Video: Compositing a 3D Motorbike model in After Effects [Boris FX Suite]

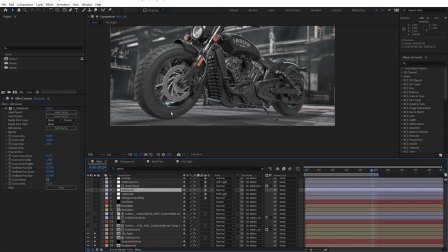748s
Maybe I could use something like mesh warp in After Effects to do that, but I haven't done that. It's just a little side note. So, quick fix in After Effects to add a little bit of AO, or ambient occlusion,
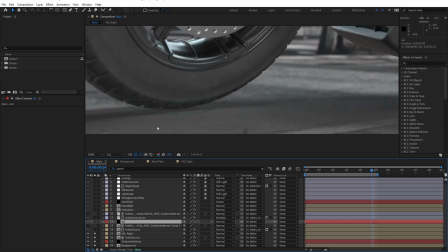761s
was just to add a black solid in After Effects and a couple of masks, and then just feather that out.
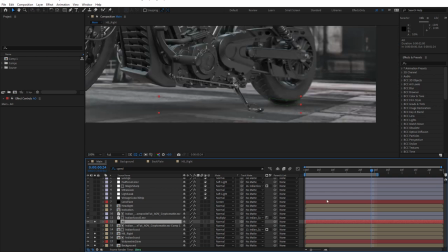768s
You see, it just adds a little bit of darkness around that and just hides that. And it helps it feel a little bit more in contact with the ground.
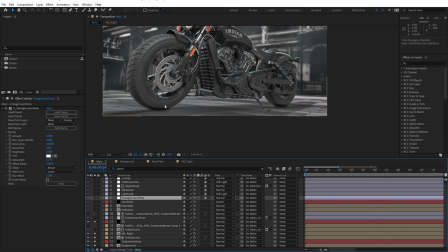774s
And when I increase the contrast with these layers above, that'll look even more effective. That's just a little hack there. And in addition to that, I also felt that the shadow was a little bit light. I wanted to darken that up a little bit. You can see here, by adding it on top of everything else with the multiply blend mode, that's just darkened that up.
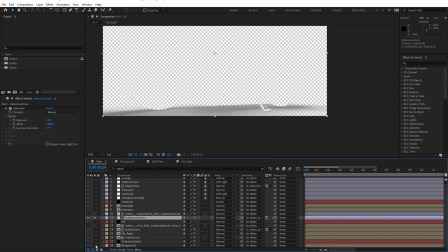794s
I'm just going to turn everything else off for a moment. You can see, once again, I've isolated that using the Cryptomatte.
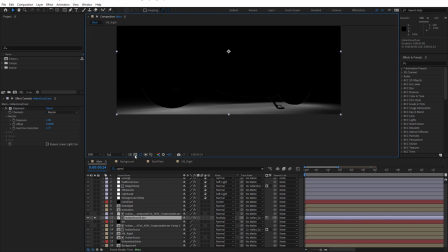801s
So I've just isolated the floor. And a side note here, you will notice some edging.
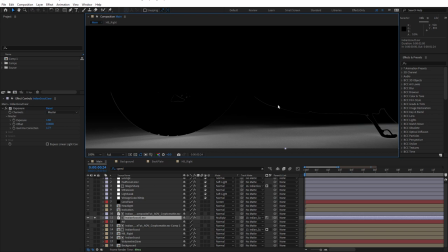807s
And that's the result of using the Cryptomatte rendered from Redshift. And this is just one of the limitations with Cryptomatte, but I didn't find it caused any real problems when I was compositing this. I'm going to turn that back on.
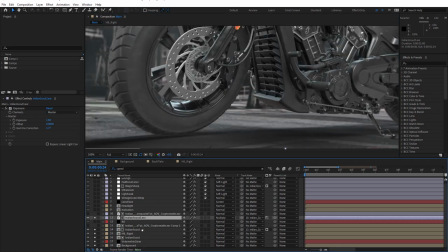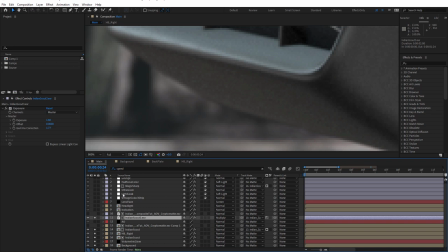826s
You can just see a slight difference. See on the edge here? Just makes that a little bit darker, doesn't it?
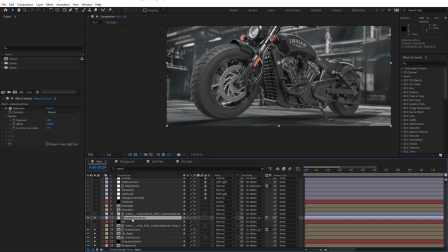833s
I probably should really, you know, mask that off just by just isolating the shadow part
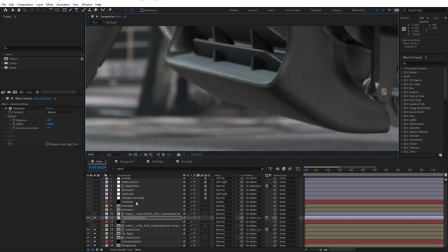847s
like that. Probably helps a bit,
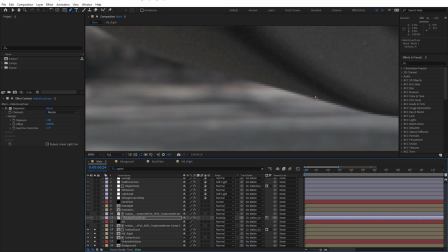852s
because of having it darker on those edges is kind of affecting that kind of light wrap effect that you get when something is in front of a lighter background.
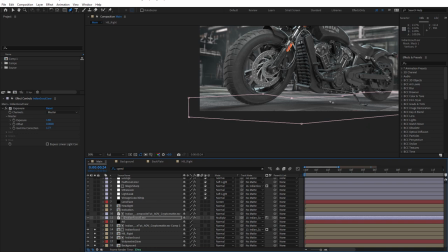861s
It's almost unnoticeable. That little fringe problem with Cryptomatte, I put a word out on Twitter. I didn't really get a real, you know, easy solution for that. Most of the responses were like doing matte choking and stuff like that. So just one of the things that I came up against with Cryptomatte.
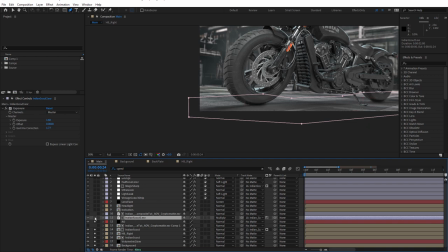881s
Okay, so I'm going to turn on that and turn that on. Multiply, and that's making that a little darker now.
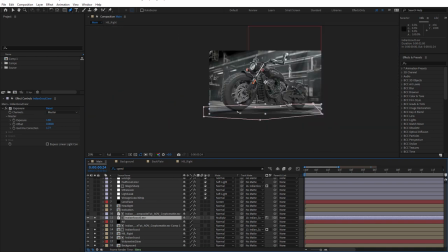887s
You can see this looks a little more like it's touching the floor, which is what we want.
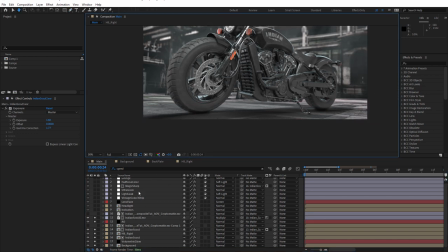893s
Okay, above that, we have a comp called Indicators.
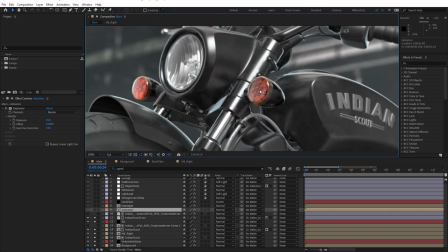899s
we just zoom in here, these are the indicators here, made of plastic. I'm going to turn that on and off.
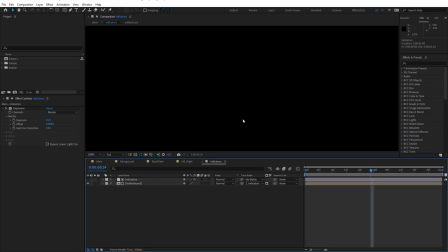905s
So once again, I've used Cryptomatte just to isolate those.
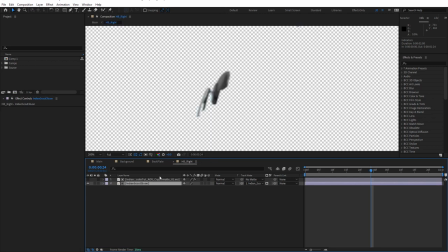909s
I did that in a pre-comp. And I'm just going to close these ones up.
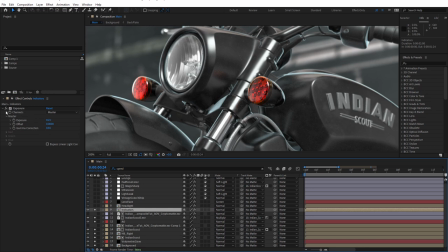916s
And just applied a little bit of exposure, just to, you know, increase the exposure, make those a little bit brighter. So just a little bit of fine tuning there. And Cryptomatte works really well with this kind of thing.
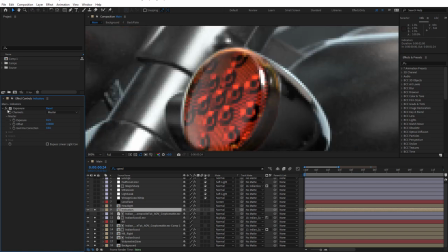925s
You can see, once again, there is that kind of edge issue, a little fringe issue, but it's good enough
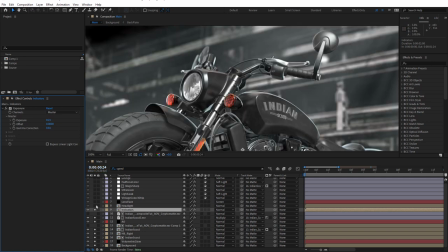933s
and isn't really obvious. Once again, above that, I've used Cryptomatte for the headlight. And I'm just going to turn those effects off. For this one, I've just used a white layer.
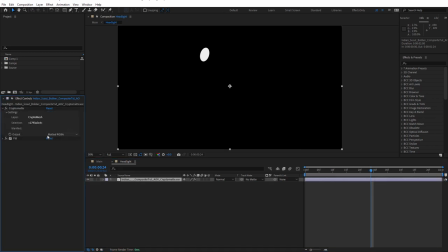947s
And that was basically just using Cryptomatte set to matted RGBA and filling it with white. You can see by default it's black. I've just filled that with white.
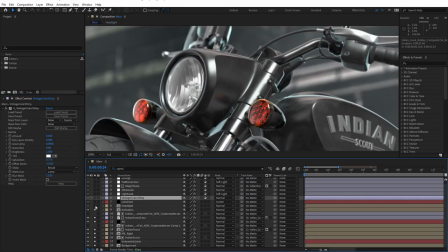960s
And let me just turn that on and off. So that's how the headlight looks without it.
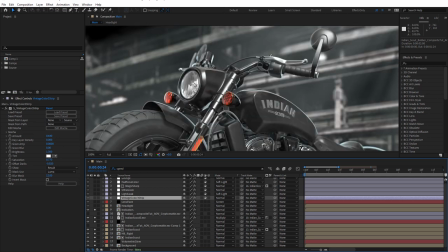964s
Yeah, I did model that and there's a lot of detail, and it would have been nice to show that detail, but I kind of like the headlight on. I'll turn that on. So that's the source for Sapphire Ultra Glow, my favorite glow effect ever.
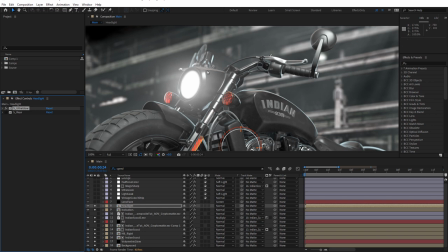977s
It's giving me a nice big soft white glow. And a bit of Sapphire Rays, my favorite rays effect, just to add a bit of sort of volumetric directional light.
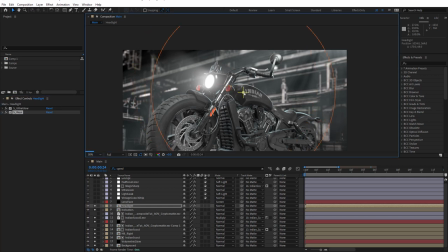988s
And you can see, if I just adjust the S-rays effect point, I can adjust how far that goes.
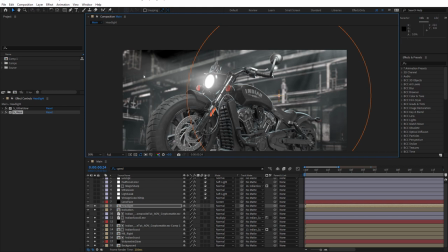996s
I thought it was a little bit cheesy to have it, you know, really long. If it was a darker scene, maybe I could have had it longer. But I did like a little bit, because it feels like it's affecting the smoke in the environment. So I thought a little bit of directional volumetric light was more effective than having none at all.
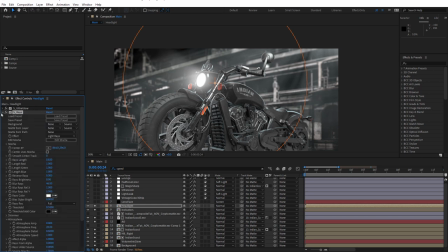1018s
Like that. I could also, with rays, just thinking about it, I could also add a little bit of atmosphere to that. Just increase the atmosphere. See if we can punch that up a little bit. You can see too much is no good.
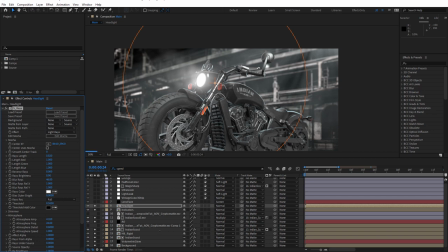1033s
But a little bit of atmosphere could help sort of bring that smokiness into the foreground. And maybe just increase the detail. A little bit goes a long way with this.
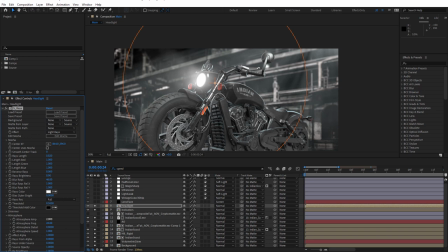1047s
Maybe just make that to just a little bit. Very nice. Okay. Talking still about the headlight. Above that I have S lens flare.
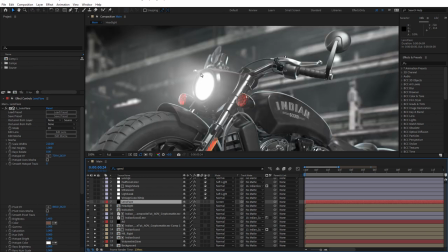1060s
Just adding a small lens flare. Notice how this changes the color of the light. Turn it on. Just adds a little bit of warmth to it. If I just select that, move that to the side.
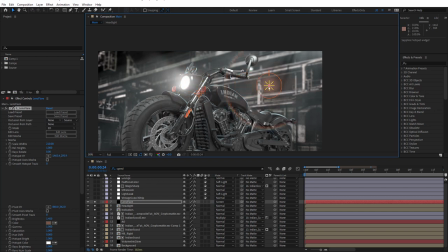1071s
It's a fairly simple lens flare. I used one of the presets and turned a bunch of stuff off. Let's just click on Edit Lens.
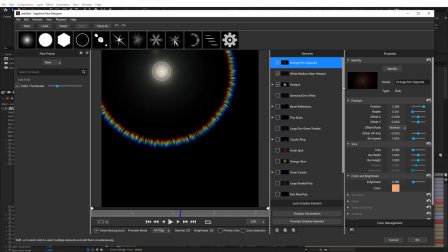1081s
And you can see I've taken one of the presets and I've turned almost everything off, but I added a chroma ring to it. So I wanted the warmth and the glow that it would add, but I also wanted a little chroma ring.
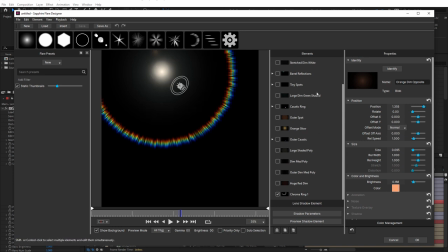1098s
And of course I can come down here with the chroma ring. Just click over here like this and just select the chroma ring, and I can make adjustments.
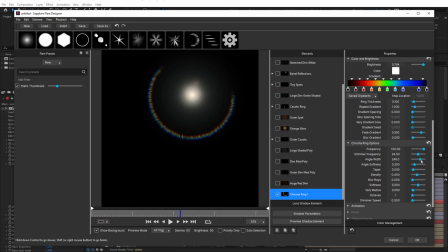1114s
Maybe I would like to make that a little bit longer. So adjust the angle width or decrease the angle width. So I've got nice fine control over how each part of the lens flare looks. I click OK.
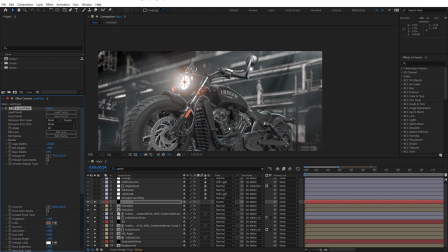1129s
I played around with a bunch of lens flares and everything really looked like I just chucked a lens flare on top.
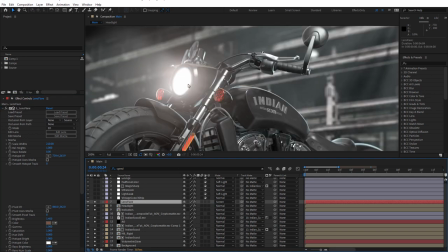1136s
I wanted it to be really subtle. And you can see, you can only just see it.
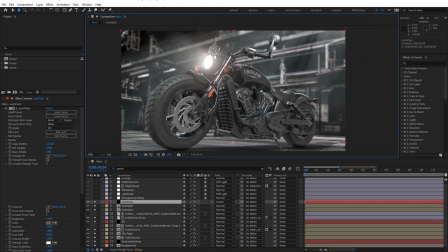1143s
Just a little bit. So up to this point, that's the main composite.
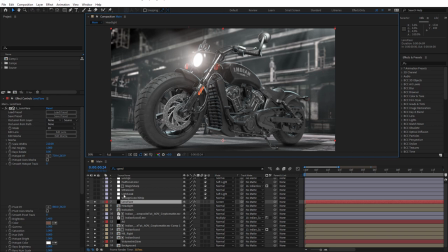1150s
Everything else above that was really just sort of finishing effects. And the first one I played around with was Sapphire's Vintage Color 3-strip effect.
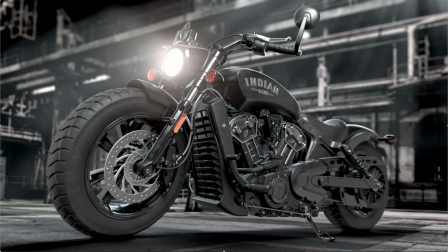1157s
So this effect is designed to give your shots a 1930s to 50s film process look.
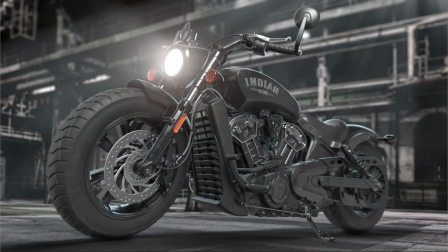1163s
And I've used it just subtly here, reducing the amount and also the saturation, as well as offsetting the darks, just to increase the contrast a bit.
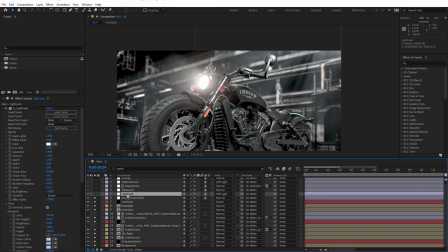1172s
All right, now above that is the Sapphire Light Leak effect. And I haven't used Light Leak for the purpose of having a moving sort of light leak across my shot. I've used it as a color grading tool. And you can see how that changes that dramatically.
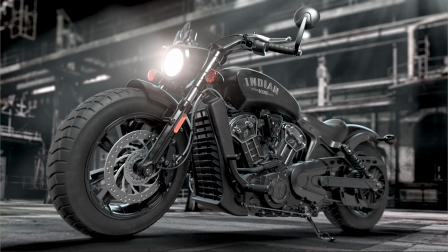1190s
I got the idea of using a light leak from watching the film Devotion on Netflix just last night. They have a really nice main on end title sequence which uses light leaks.
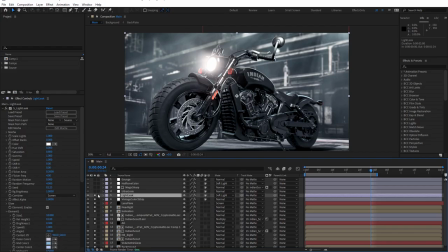1199s
And that uses some warmer light leaks, but this is a preset that is a little cooler.
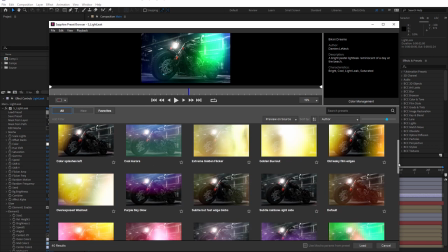1205s
I'm going to click load preset. And the preset that I use is this one here, soft blue, because I wasn't really going for a warm look.
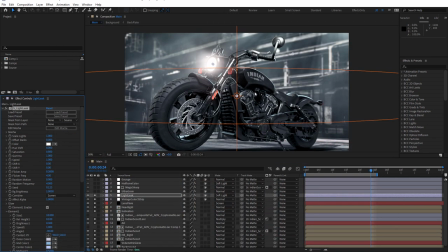1213s
I wanted a fairly cool look. And the only thing I've really done with that is change the blend mode from normal to soft light. Just bring that back to normal. And you can see how that really washes that out.
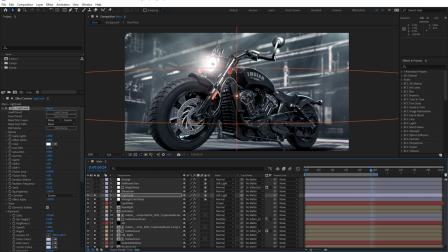1226s
But soft light is such a great blend mode for adding some, as Chris and Trish Meyer used to say, instant sex to your looks. And there's probably no other better way to describe that. So it gives us the nice blue tones in the light leak.
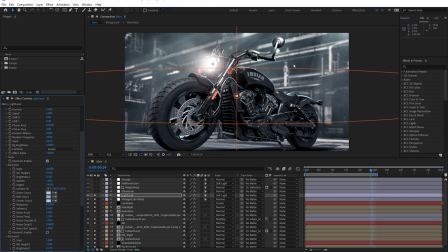1242s
But by using soft light, it just gives that a really nice overall color grade.